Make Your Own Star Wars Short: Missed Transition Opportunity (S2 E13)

This week, I'm going to show you a missed opportunity to do a cool transition. Let me show you how I messed it up.
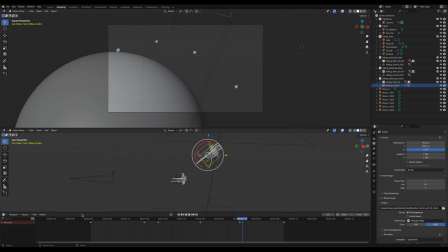5s
So here we are in our file where the student pilot flies off, and if you remember, I chose the one where he flies up and back down because he's a terrible pilot. Now, what I feel like I should have done to do a cool transition was once I got here and I flipped him around,
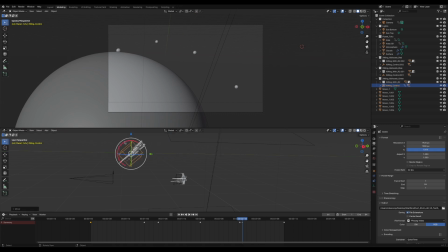23s
I should have moved him way closer to the camera and brought him down like so. Let me see if that's even close enough. It is not close enough. So I would have brought him all the way in.
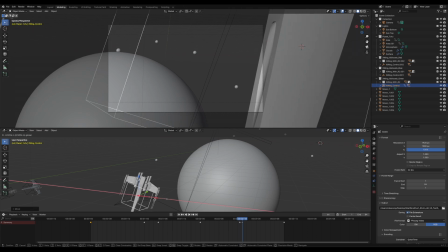37s
Let's get him over in front of the camera and done.
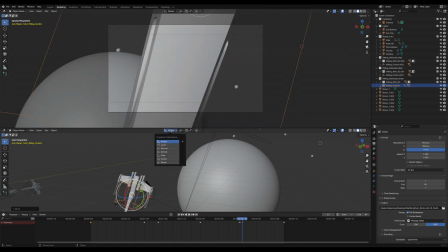43s
Let's move him in local mode
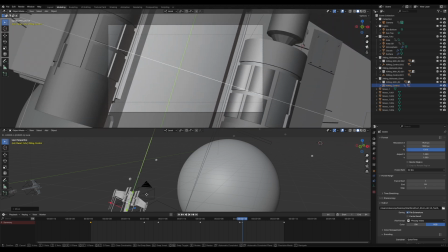48s
and done a cool transition where at some point the X-Wing is completely filling the screen. And the reason for that was when the X-Wing was filling the screen,
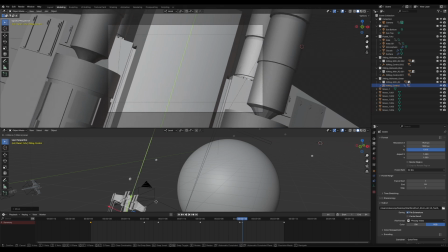60s
I could have done a cool dissolve or old-fashioned Star Wars wipe to this next shot.
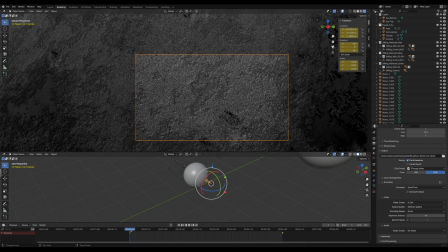68s
Because this next shot starts with a close-up of the moon. And it would have been a cool gray transition from X-Wing to moon,
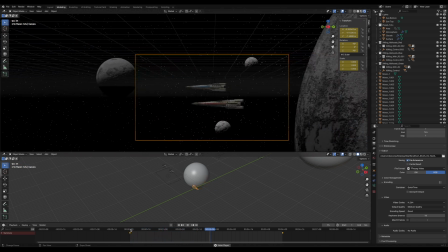76s
and then it would have come out here to reveal the other two X-Wings as they fly along.
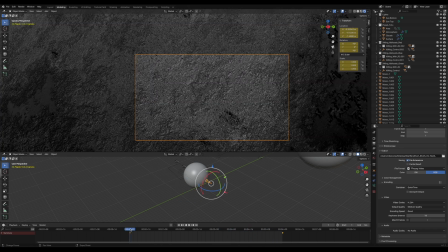83s
Now, if you look at this shot,
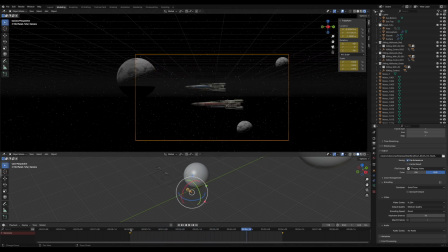85s
it's just a simple way to establish we're in a new part of space headed towards all the moons that we talked about where the double-barrel Death Star is hiding.
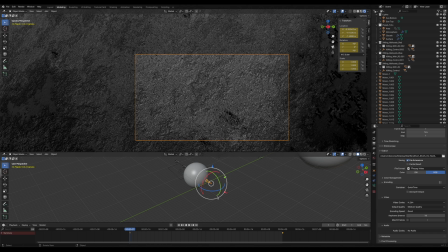93s
And that's it for this shot. This shot is not too difficult. As you can see down here, I've got my camera.
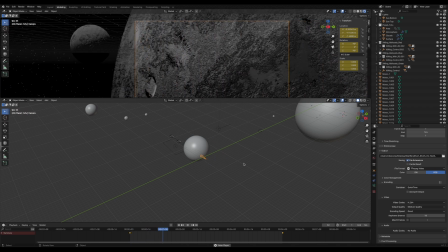100s
It has 2 keyframes. And if we go over here, we go over to my X-Wings.
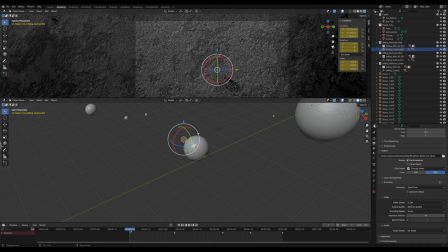108s
They have a few keyframes so that they are moving just not in a straight line,
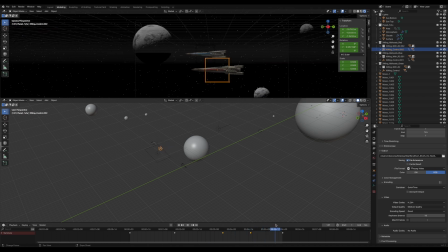114s
but a little bit up and down and twisting and turning as they go, because nobody would fly in an exact straight line.
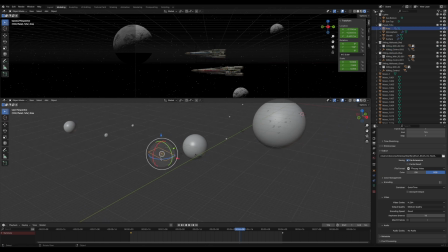121s
And you can also see that I have, wow, look at that. I seem to only have one area light. Interesting. Normally I have a light above and below them, so who knows what I did there.
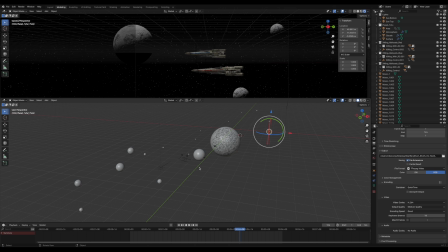137s
There's lots of light in this scene as I've dropped some lights around in order to light up the moons. And you can see, as I always do, there's the third X-Wing just hanging around doing nothing. Didn't need him in this shot, but he's there because I'm lazy,
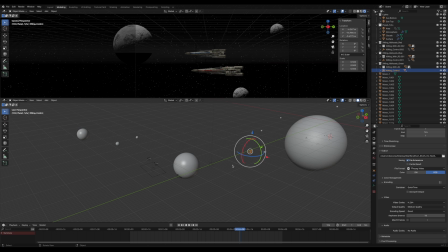157s
and I'll probably use this same file to start the next shot, so I tend not to delete stuff that I should delete. Next week, I'm going to show you how I used one timeline to create 2 shots. I'll see you then.